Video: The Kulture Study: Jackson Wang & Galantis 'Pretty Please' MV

Like, you know, I like it when I watch something and I can immediately catch the vibe because the artistry is so, like, it was so well involved. Like, I caught on immediately, like, the set for this looks like a Hong Kong film set. You know, Hong Kong, you know, old Hong Kong films, or even like just older Asian films in general, they would film on, they would build these giant lots, and like build sections of like a town, and you know, there was this kind of a fakeness to the look. I mean, that's just old cinema in general. But there is something about maybe the architecture itself that is particularly leaning towards, I would say, more of a Hong Kong aesthetic, because there's a mix of both Asian and European colonization inspiration behind it. But he says a 90s love story concept, and I see that in two things. Both, one, it has sort of a musical nature to it. It's like you're watching something from like Grease or any of those other, like West Side Story, something like that. And it's also reflected in their outfits. He's wearing, let me see, a simple white t-shirt, I believe, and it's tucked into his jeans.
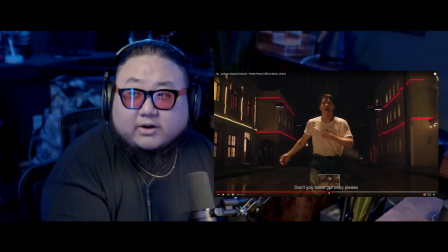584s
Yes. So this very 90s look, you would see a look like this
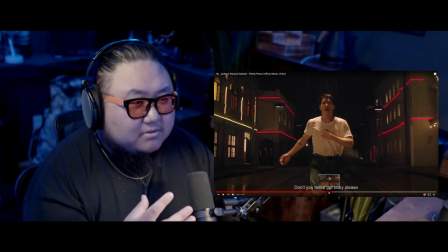590s
in kind of like those older 90s films, maybe even older films, like I said, in those musical movies.
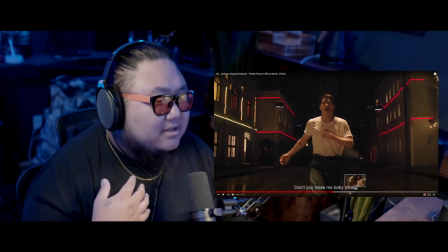597s
I do like a little thing that they did was that she's dressed the same as him. She's dressed in a white shirt. Hers is more of a blouse, but hers is like tied up, and she's wearing high-waist blue jeans.
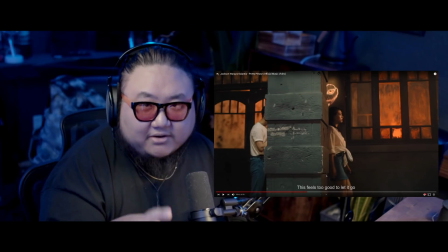612s
But it's the classic American vintage look: white t-shirt, blue jeans, right? And that has culturally spread across the world, but I would say reflected in Hong Kong stuff a lot, because Hong Kong stuff,
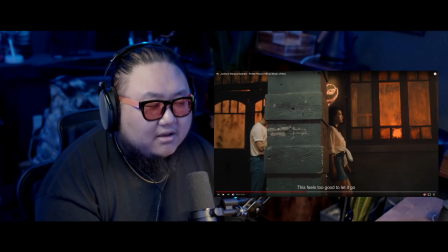630s
I feel like it has a very interesting mix of the Western colonization, specifically European colonization, and still their very inherent Chinese roots.
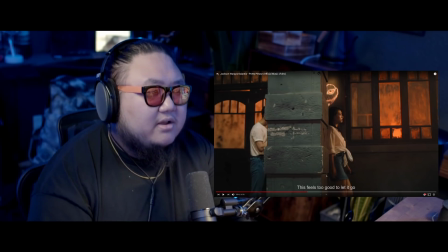643s
So I've always found the Hong Kong aesthetic very, very particular and interesting.
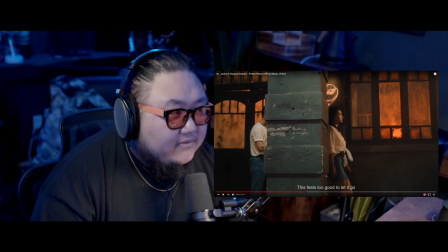651s
Like I said, very recently I watched a Wong Kar-wai film called "In the Mood for Love," and that was
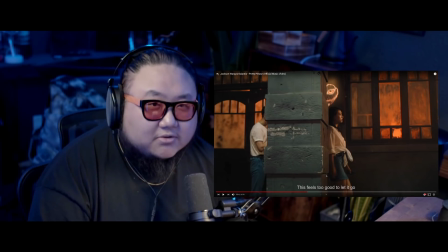658s
such a very visceral experience. It was a very cool cinematic experience.
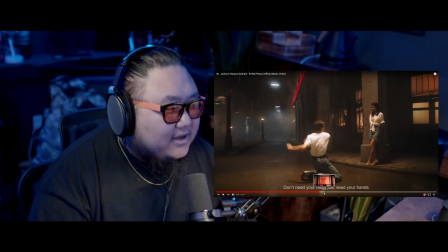665s
I would suggest that movie for anyone watching it. And they also had like a setup like this. Their sets looked kind of very, much more like a paper town.
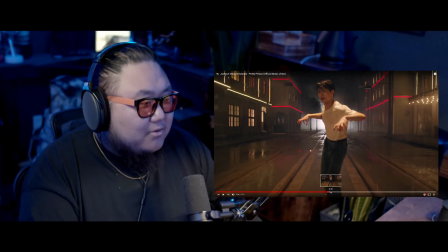678s
This part of the scene I really enjoyed. Like I said, I like the whole strobing light look, just because it emulates,
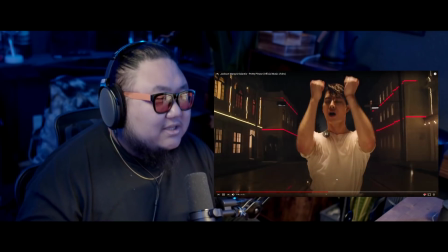688s
because they're in the rain and then it's strobing. It looks like it's like a lightning storm or a thunderstorm going on in the back. And then I think they threw a little CG in there where there was actually a strike of lightning in the back as well.
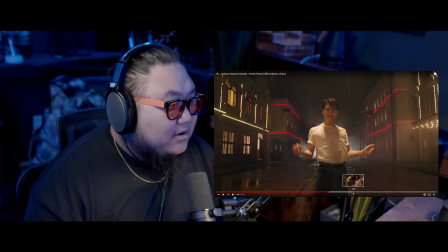703s
I think one of the other things that actually makes this look much more cinematic and much more what feeds into that quote unquote fake look.
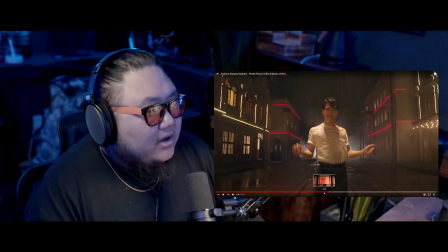712s
Like, this is very obviously a set, right? What feeds into that look is also the lighting.
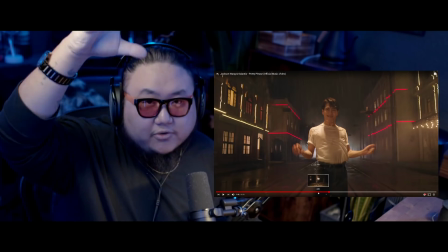717s
They're going for overhead dramatic lighting. When you shoot lighting overhead, it's a lot more dramatic.
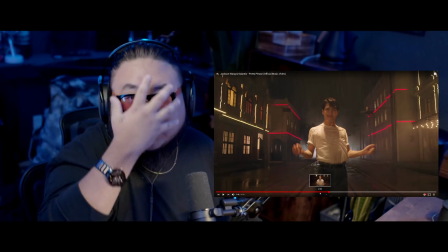724s
It's only catching light on the top, and then it's casting a shadow on the face, as you can see with Jackson here.
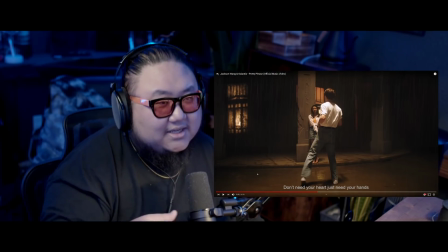729s
And then if you get into like wider shots, you can see like how it's almost like a vignette.
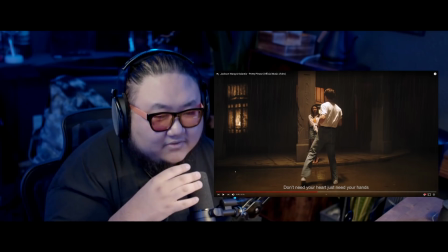737s
The lighting, where right here it's vignetted, right here it's vignetted, so they have like this overhead spotlight,
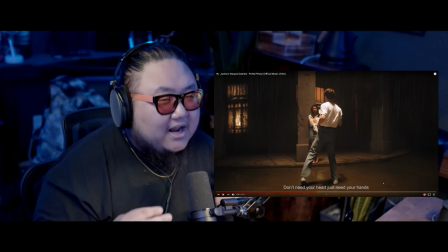744s
or at least a higher spotlight, and it kind of it's inherently romantic too.
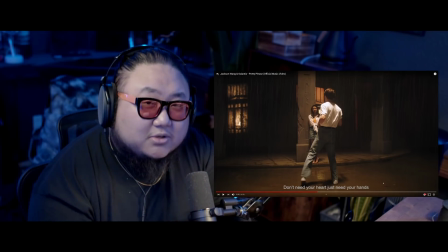749s
You see this kind of lighting in those older 90s concept films, because it makes it feel like you're the only two people in the world.
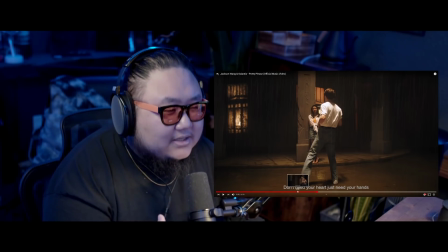759s
That's sort of the inspiration and motivation behind that lighting technique, and I really like it a lot.
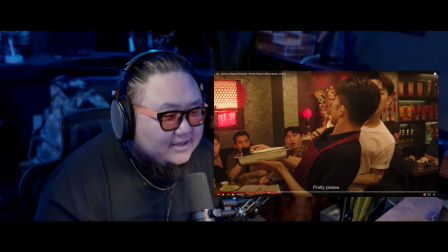768s
The choreography, like I said, the choreography was very musical-like.
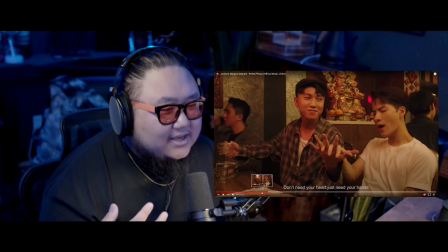772s
This is the kind of choreo that you would see in a musical movie.
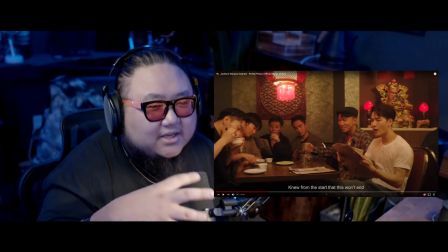777s
Like it's playful, it's environmental, and it kind of moves the story along. So yeah, I really enjoyed this. I think, this is one of Jackson's best videos yet. I really, really love everything that Team Wing puts out. So this was a dope watch. I enjoyed it a lot. The song itself, it's all right. I'm really not into this kind of EDM music, so it's not really my personal taste. But still, it was very, very good. Anyways, I would love to know what you guys thought. Please let me know in the comments down below what you thought about Jackson and Galantis' collaboration, pretty please. Again, if you enjoyed our videos, hit up our Patreon, patreon.com/formatherapy. For as little as $2 a month, you get early access to our listening parties and our J-pop reactions. But for a little more, you get live stage variety show, reality reactions, etc. So check out the bonus content on there. But supporting us monetarily is optional. If you want to know a free way to support us, hit like down below, leave a comment when you interact with our videos. That helps us out a lot. Subscribe for new videos over here. Hit that notification bell to be notified when we upload a new video, and check out all our other videos over here. And I'll see you guys later. Bye.